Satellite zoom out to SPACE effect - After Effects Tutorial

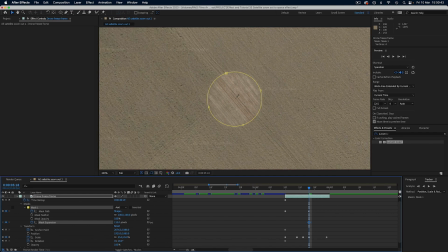4:03 By altering the expansion, you can keyframe this so that it appears just when you are about to see some of those straight edges that will give away the fact that you've stitched together 2 shots. And a heavy edge feather will really help as well.
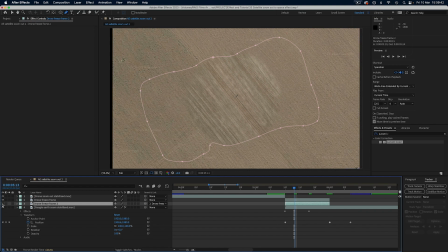4:15 If it still doesn't match too well, you can always duplicate the same layer underneath and do a wider mask, with the opacity turned down a bit. As they get smaller and smaller, the idea is to eventually fade the original layer or layers away completely, once the figure is too small to see.
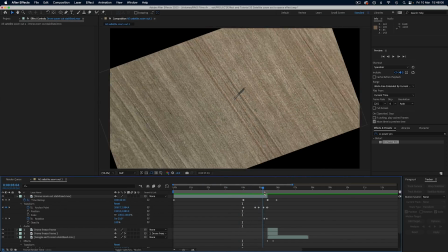4:31 So this is now looking pretty good, matching the first 2 shots,
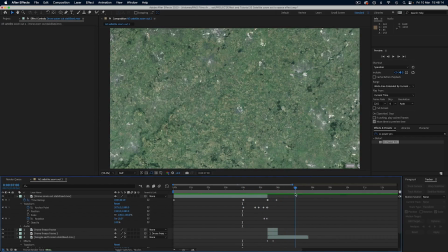4:34 and don't worry about those edges you can still see of the first one, because we will be adding an extra zoom later on to fix this. This now leaves us with our third shot, and we need to blend our second shot into this one.
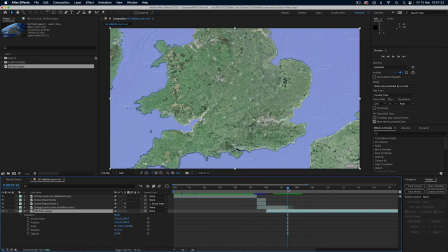4:45 As you can see, they are at slightly different angles. The Google Earth shot is straight down, while the stock footage is more from an angle.
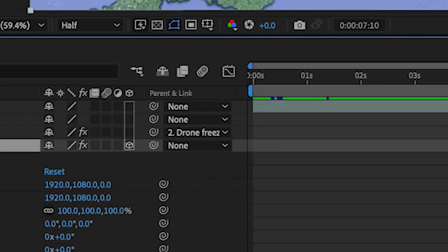4:53 So to fix this, we can turn on 3D for our Google Earth top-down shot,
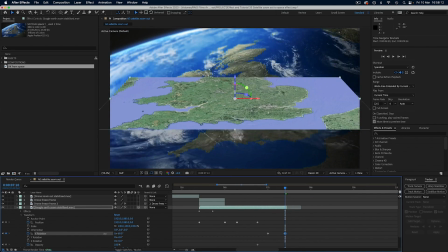4:57 and move the X-axis so that it matches the angle of the stock footage better.
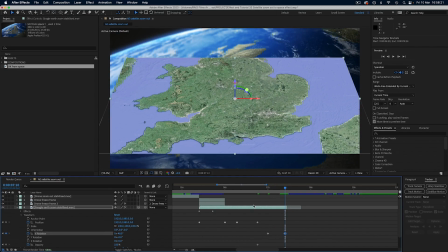5:02 This can be keyframed to get more extreme as the shot goes on. Once this is a good match, we can add a time remap to freeze the start of the stock footage layer as a still, so it won't move.
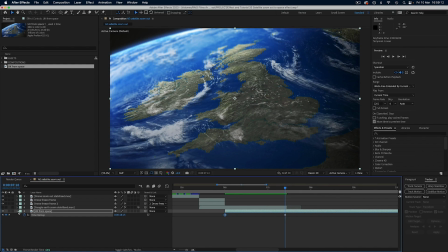5:13 Just drop a keyframe and copy and paste it further along.
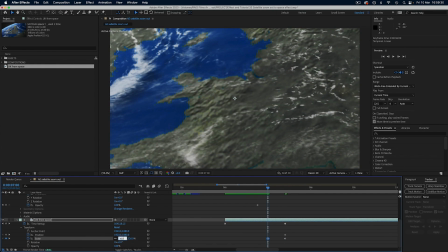5:17 Now during this still section, we can alter the scale keyframes to add a zoom to match the other shot.
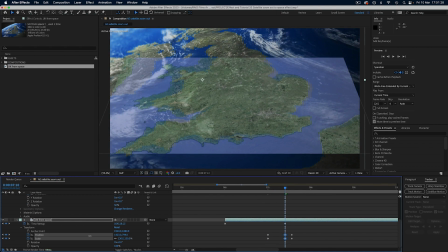5:23 Now we can move the position keyframe until the maps basically line up.
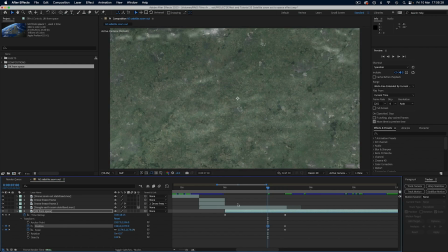5:27 And when zoomed right in, you can find something that is roughly accurate for the part of the map where the other shots were from.
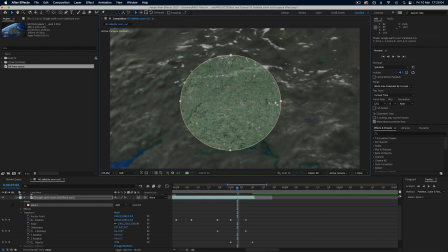5:33 Now we can do the same trick as before to get rid of those telltale straight edges of the shot that is disappearing.
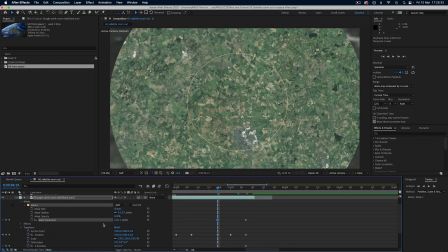5:39 We can draw a mask and keyframe the expansion to make it only appear right when we need it.
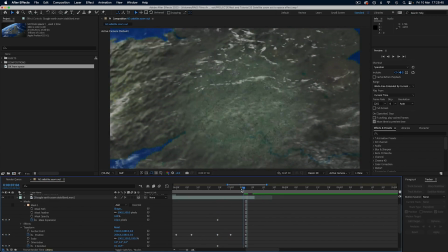5:44 With a large amount of feather on the edges, it will disguise really well, as will adding Lumetri color once again and changing the colors to match.
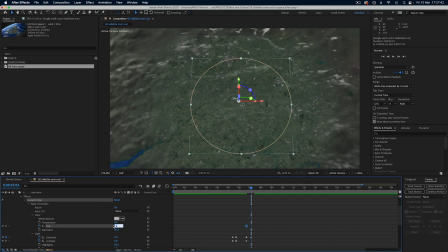5:52 And remember, you can always keyframe these color properties to change over time, just like anything else in After Effects.
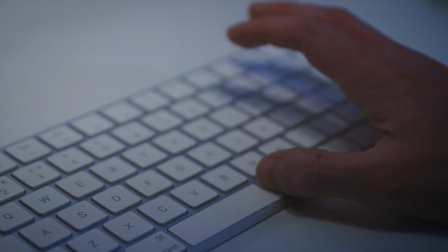5:59 Now when you're making a composite shot like this, another thing that will really help is to seamlessly join your audio together with some consistent sound design.
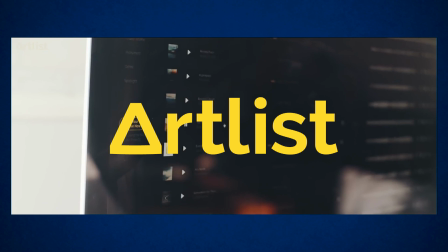6:07 I started off using our sponsor Artlist mostly just for music,
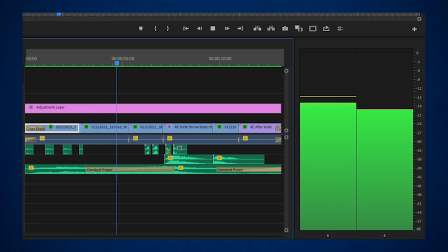6:11 but I am increasingly using it more and more for my sound effects too, as I keep finding good versions of exactly what I need on there.
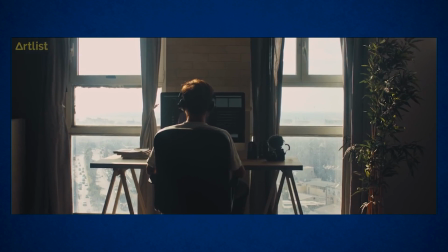6:18 And Artlist is a subscription-based, royalty-free music and sound effects site.
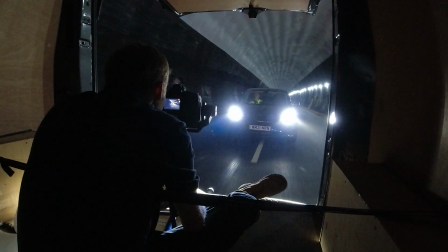6:23 I also use it for many professional jobs I do through my production company,
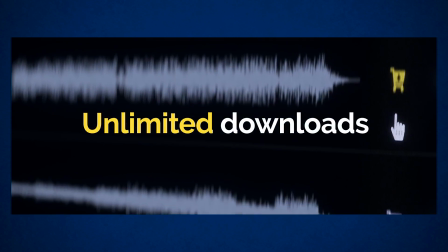6:27 because they've got lots of high quality tracks and they offer unlimited downloads for one simple license and one monthly fee.
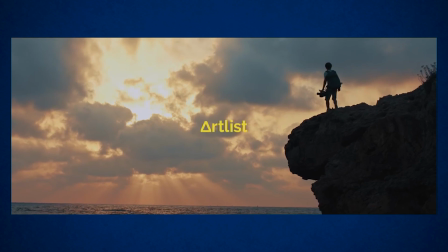6:33 The license covers everything no matter what size of project you are working on. And if you want to sign up to Artlist, you can use my link below this video to get 2 extra months.
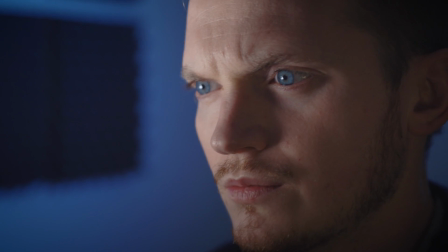6:41 So spare a thought for your audio as well when making a shot like this, because remember kids, sound is half the picture.
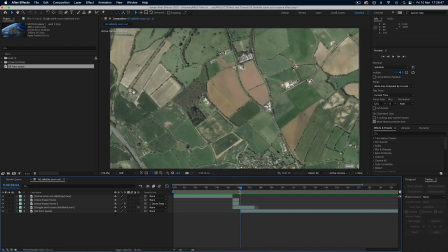6:48 So now we have a pretty good basic blend between our 3 original shots, and now we can add a few extra details to hide the joins even further.
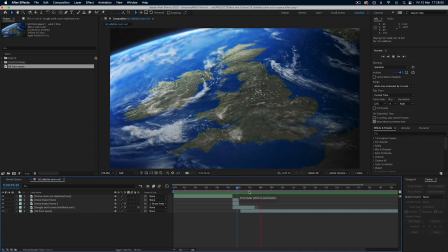6:56 And yes, I know there is no motion blur on all this, but don't worry, we are going to add that right at the end.
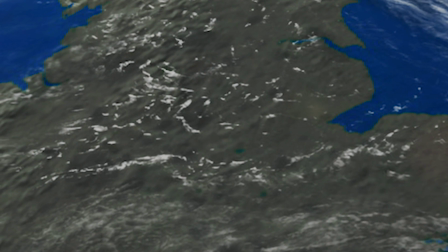7:02 The first thing you can do is add some clouds that the camera could appear to move through,
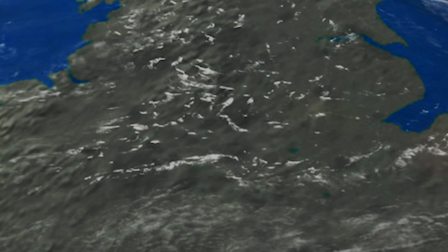7:06 and if there are already some in your 3rd shot, you can try doing what I did and basically extract them.
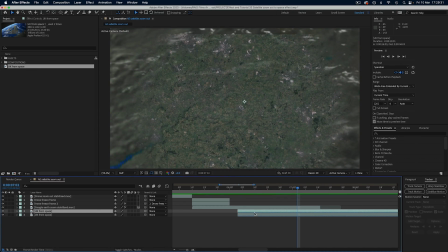7:12 To do this, we can duplicate our stock footage layer on top of our Google Earth shot and add the Luma key effect.
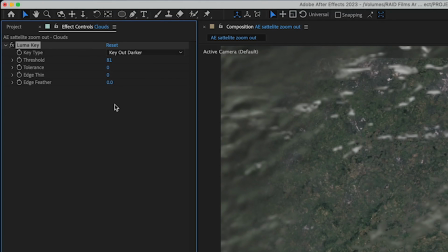7:17 If Key Out Darker is selected, it will only display the brightest areas, which in this case were the clouds.
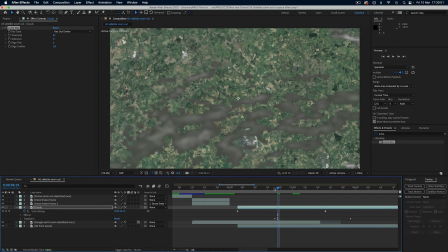7:24 You can then fade these in and they will seem to appear over your other shot.
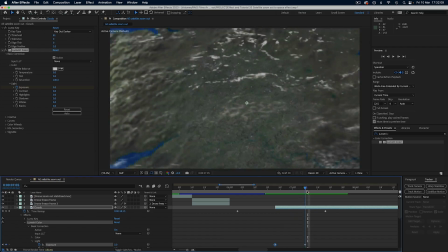7:29 This little detail helps disguise the join between the 2nd shot and the 3rd shot even more, because it gives your eyes something else to look at.
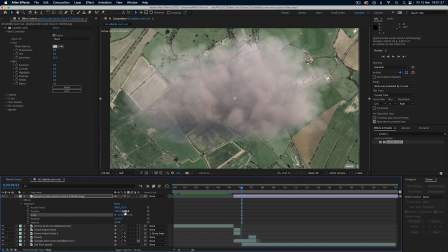7:36 You could also add your own stock images of clouds. I did this a little earlier to hide the join between the 1st shot and the 2nd shot.
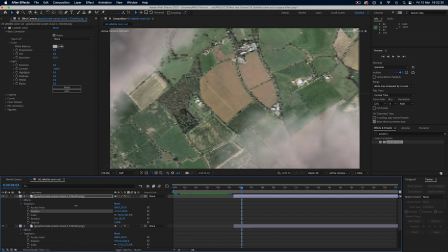7:43 I didn't want to cover the middle as I thought that would basically be cheating, but I did position these around the edges of the frame.
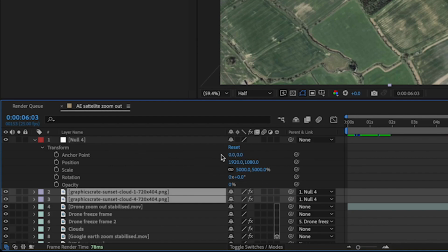7:49 Then I created a new null object and parented the cloud images to it. I could then scale this null object to match the size of the field, getting smaller,
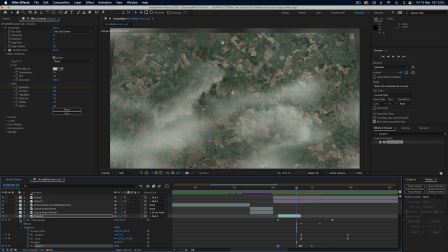7:58 and then all the clouds then stick to this and change size at the correct position and speed.
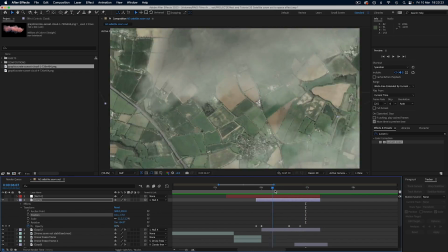8:03 Once we reach our stock footage clouds layer, we can then fade these extra clouds out.